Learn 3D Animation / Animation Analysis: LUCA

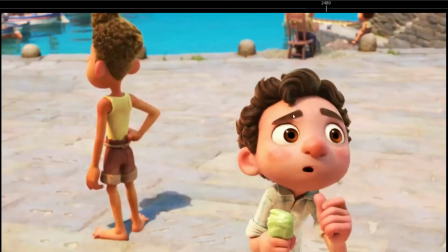2489s It's too dangerous.
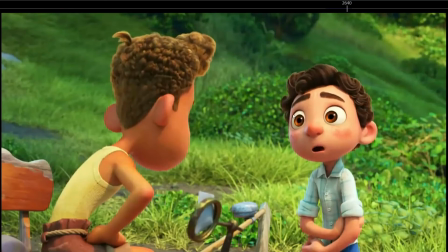2493s I know your problem. You got a Bruno in your head. A Bruno. Say, silencio.
I really like this, how Bruno in your head. he's like, I don't want to do it.
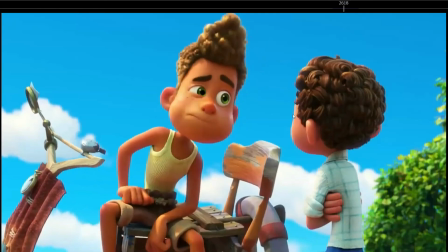2504s
So he's just like arms crossed, like I don't want to do it.
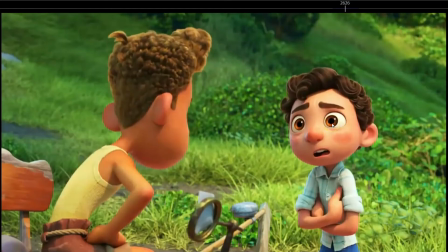2508s
And then as he says, you have a Bruno in your head, like, oh, I have a Bruno in my head. Like he's trying to comprehend what the other guy is telling him. So he raises the eyebrows. Oh, a Bruno in my head.
A Bruno in my head?
Like I want to know what you mean.
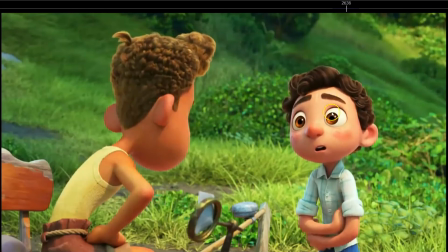2528s
So he relaxes the pose. Notice how the eyebrows, he's interested in what he's saying. So he's not only interested with the face, like raising the eyebrows, like, okay, tell me more. He also relaxed the shoulders. He relaxed the arms.
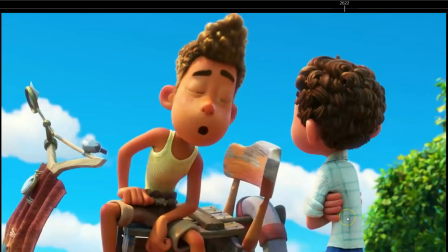2544s
So the whole body is changing the emotion. So that's why, if you record references, all that things are gonna be,
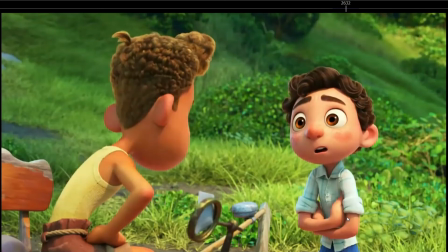2552s
just if you train recording references, you're gonna be, those things are gonna come natural. But that's why it's important to record references, because otherwise sometimes you are not gonna
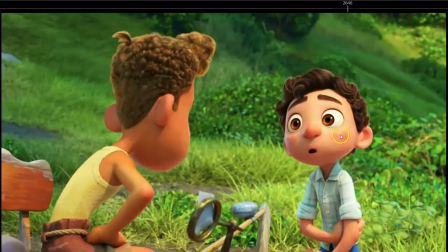2566s
think about doing those things.
A Bruno in my head.
Notice the arcs on the nose.
A Bruno in my head.
Not really nice. Up. So the head goes up, the arms go down.
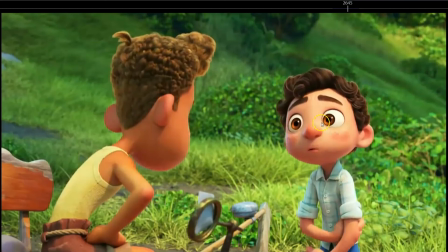2580s
Movement in opposite directions, really nice. And then down, Bruno. Bruno in my head, and then up again.
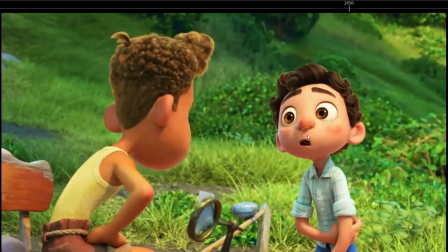2587s
So it's really nice.
A Bruno in my head. A Bruno.
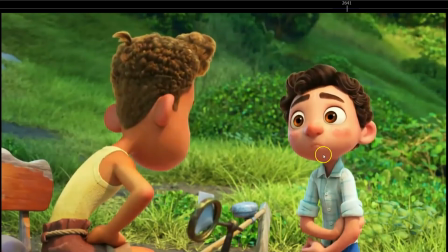2592s
So notice the accent as well. A. So the accent on A, the head moves and the torso moves up.
A Bruno.
On the Bruno, the body moves down in my head. So it's just rhythm. The rhythm of what he's saying matches his movement.
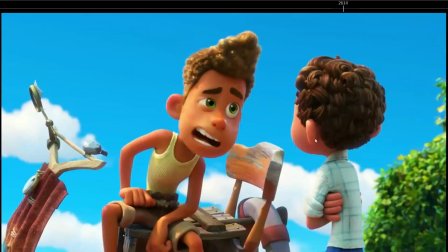2610s
So it's a Bruno in my head. Up and down and up.
You got a Bruno in your head.
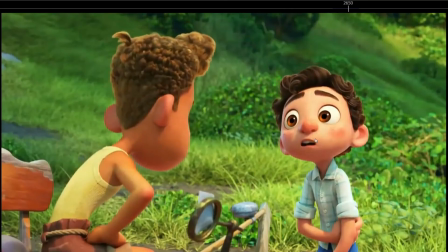2617s A Bruno in my head.
See how it matches perfectly the audio.
A Bruno in my head. In your head. A Bruno.
Even though it's not really sharp movements, but they are there.
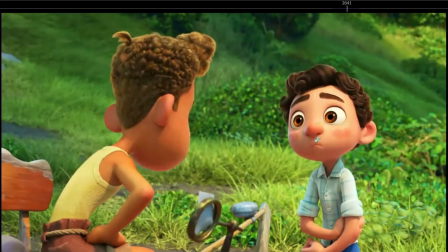2632s
The small speeds up, the small accelerations on the body match the audio.
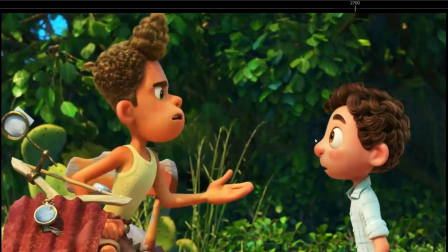2639s Say, silencio, Bruno.
Really like.
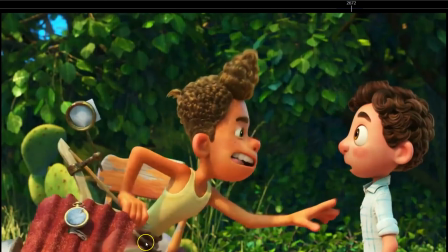2644s
So see how he leads with the hips, the head rotates,
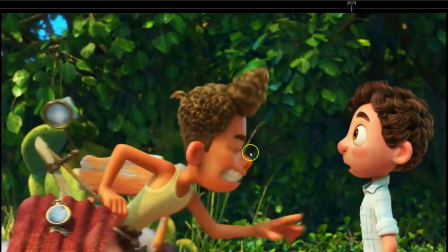2650s
overlaps down, so the deep down on the nose, creating that beautiful arc. A Bruno in my what he's saying?
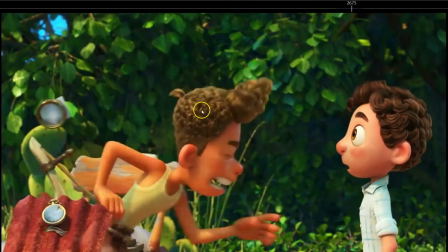2659s Bruno, silencio Bruno.
So he changes pose,
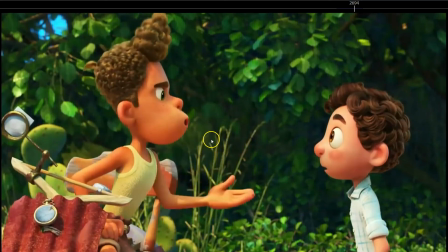2664s
silencio, and then he gets to this pose and silencio Bruno, and then the next accent is just with this hand.
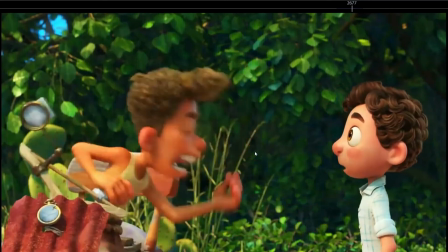2672s
So he completely changes pose, and then the next accent is just with the arm.
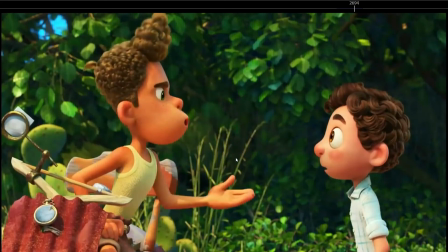2679s
So you have that variation. It's not every accent changing pose, but one accent changes the whole pose, and the other accent just moves back, and the other accent just the arm although as you can see, the whole body moves when the accentuate happens with the accent happens with the hand,
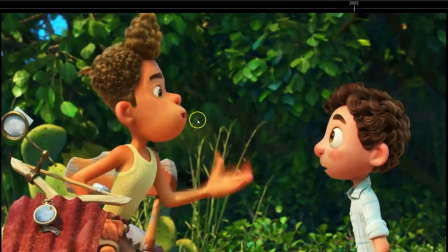2699s
but it's not like it's changing pose, it's just reacting to the movement.
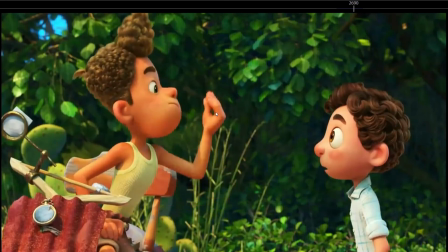2703s
So it's a difference between the body reacting to the movement and between changing the pose of the body.
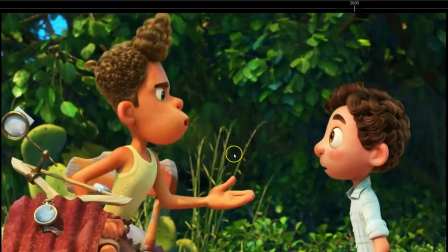2709s
So really nice. And also the overlap here on the hand. Silencio Bruno, down and up.
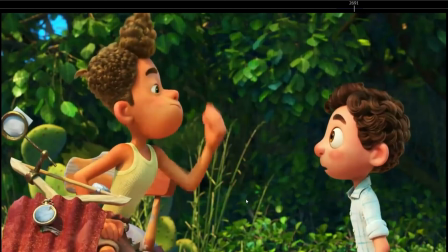2716s
Really nice.
Bruno.
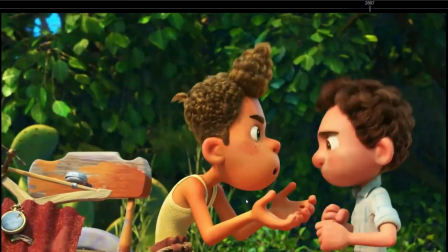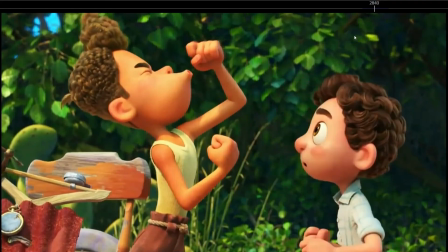2726s
Notice how throughout this whole animation, the arcs on the nose are perfect.
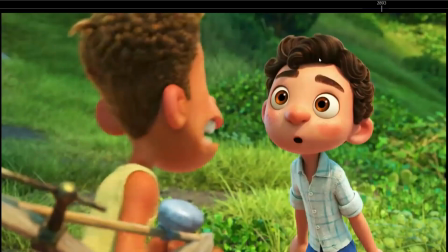2732s Silencio Bruno, Bruno, on both characters. Silencio Bruno, Silencio.